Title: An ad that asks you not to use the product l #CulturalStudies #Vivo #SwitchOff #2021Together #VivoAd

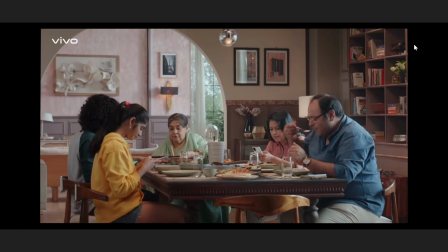(8:14)
In this ad too, all you can see is pastel colors all over the place. And then the socio-cultural assumptions. The ad makes stereotypical representations of people using their phones.
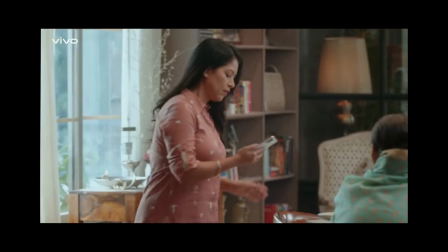(8:26)
The father is talking about work and stuff. The mother is maybe busy on her social media, on a WhatsApp share, forwards kar rahi hai, aisa kuch.
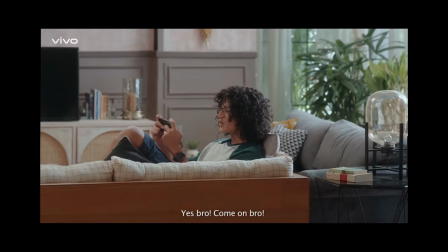(8:35)
And then you have the boy playing game, and it is a violent game, we can understand that, PUBG maybe.
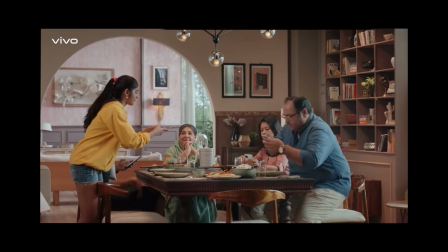(8:41)
And the girl is clicking photos before the meal, just like we are told that girls do all the time.
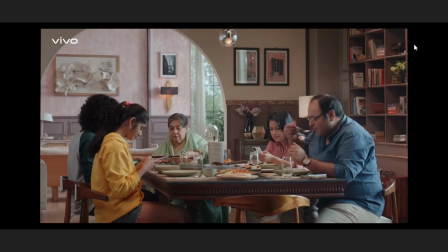(8:47)
This was all the video and audio aspects of the ad. Now coming to Vivo. I don't know if you noticed, but every single time the camera moves, the camera zooms in,
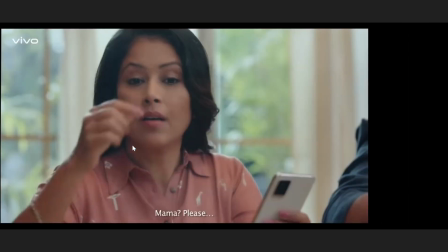(8:57)
zooms out, or changes the frame, every single time, in every frame, there is at least one phone,
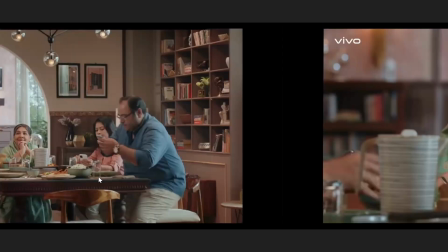(9:03)
either in the corner or in the center, or even when it seems invisible, there is a phone.
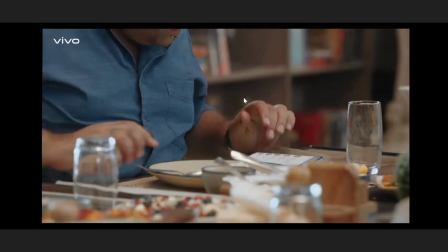(9:09)
And you may think itne se kya hota hai, it's a very minor thing, but trust me, it creates an impact.
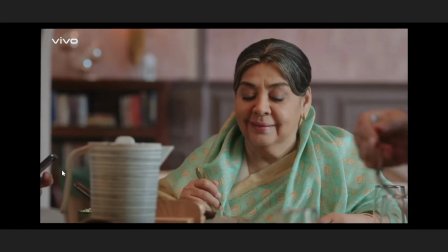(9:16)
You may not have noticed it, but then you must be feeling suffocated. There are times when all you can hear are pings and these notification noises,
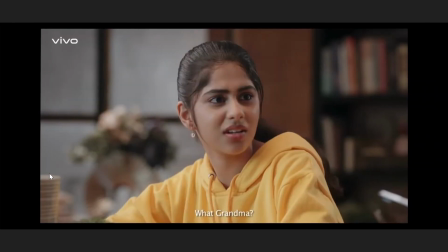(9:27)
and you feel suffocated, you feel overwhelmed, you feel crowded by these images and these sounds.
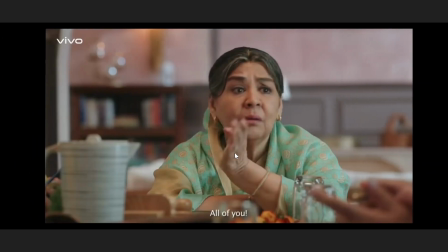(9:33)
All this has an impact on you. You feel frustrated and irritated कि इतना कौन करता है.
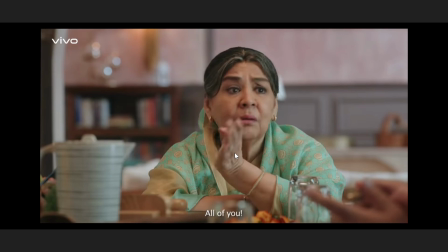(9:39)
And this makes you connect to Ghadi, कि what she must be feeling. You're feeling the same thing. So you're feeling two emotions at the same time. You're feeling connected with Ghadi, and then you're also feeling guilty about yourself.
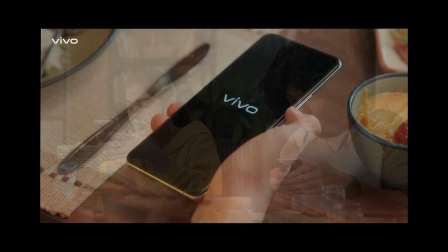(9:51)
But what is also important here is there is only once in this whole ad that you see
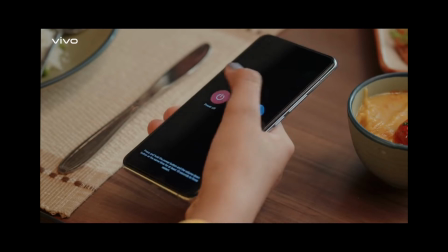(9:56)
Vivo. in one particular shot where the girl is switching off the phone, that is when you see Vivo. Had that shot not been there, you wouldn't have ever known कि ad किसका है,
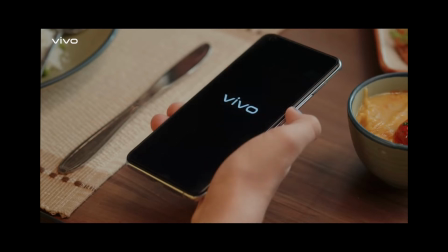(10:07)
किस brand का है किस चीज़, phone का है, नमक का है या public service awareness है, क्या है? This particular shot does two things. First, it establishes the brand, है ना?
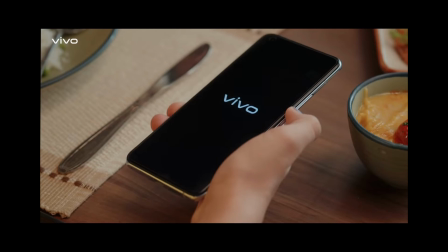(10:20)
Vivo का है, you get to know that. Secondly, it makes you think कि Vivo के लिए उसका brand important नहीं है.
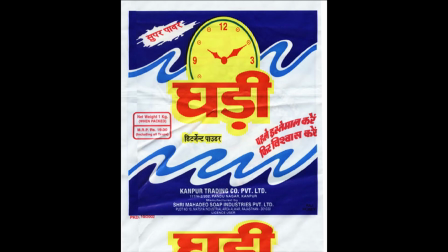(10:28)
Have you seen the Ghadi detergent ad where it says पहले इस्तेमाल करे फिर विश्वास करे? First, try it for yourself once and then trust us. What Ghadi detergent does there is it uses the consumer psychology.
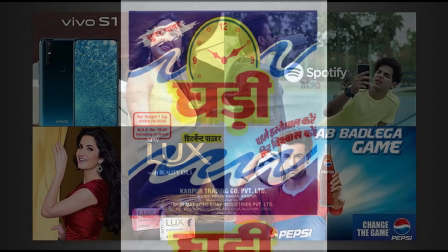(10:42)
It doesn't ask you to trust the brand immediately like all other ads do, as if there is a God's voice.
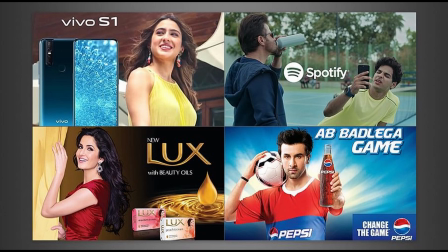(10:48)
We use this term for advertisements, where there is a God's voice which knows everything and it tells you what you should do and what you shouldn't.
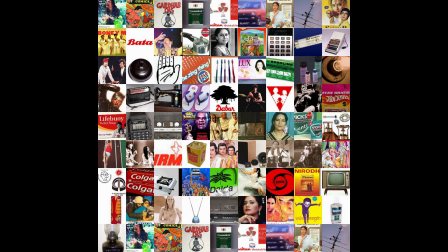(10:57)
आपको कौन सा डिटर्जेंट पाउडर यूज़ करना चाहिए, आपको कौन सा ऑयल यूज़ करना चाहिए, आपको कौन सा टीवी यूज़ करना चाहिए. These are the God's voices who know everything and then they are telling us what we should do and what we shouldn't.
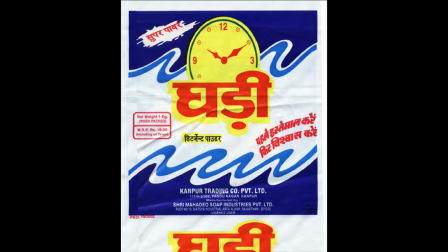(11:11)
Ghadi detergent doesn't do that. It is saying that consumer is the king, you know what's good for you. We are just asking you to try our product once and if you like it, use it. If you don't, it's okay. It's saying the power is in your hand. And this connects to the consumer.
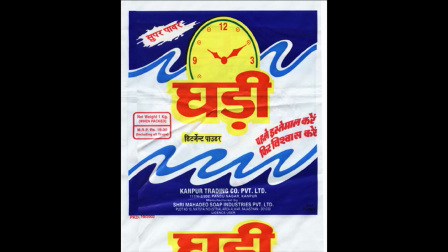(11:28)
The consumer feels कि हाँ, इन companies के लिए ये important नहीं है, हम important है, and that is why we should try it once at least.
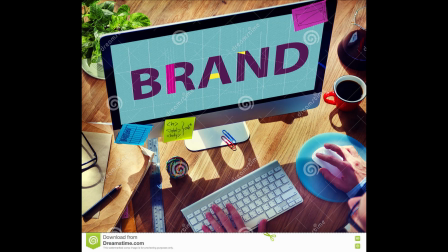(11:37)
And this adds to the value of the brand. If you are a commerce student, you know what we call this.
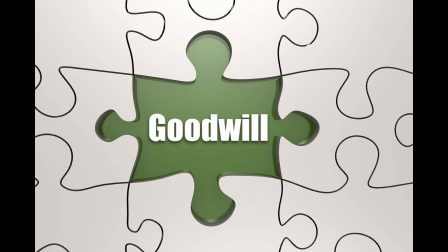(11:43)
We call this goodwill, and it's an asset. We all know that. This is what Vivo does.
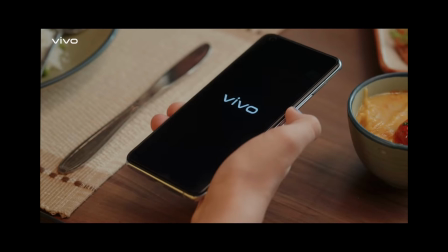(11:48)
When Vivo doesn't put forward its brand, it makes us think that Vivo के लिए उसका brand important नहीं है. We are more important to Vivo, and it is for our good,
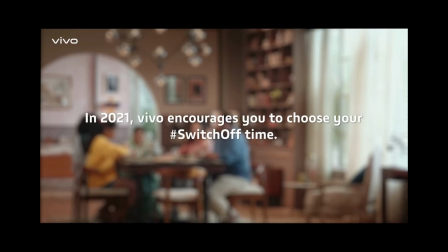(11:58)
for our happiness sake and for our family's sake that Vivo is asking us to not use the product but to spend our time with our families.
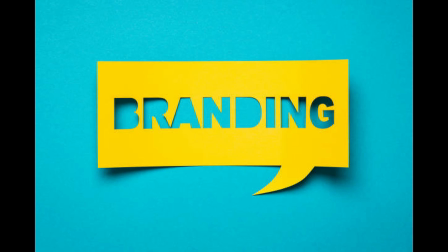(12:06)
All this helps in the branding of the product. It helps in its goodwill, and thus it helps in its profit making ability.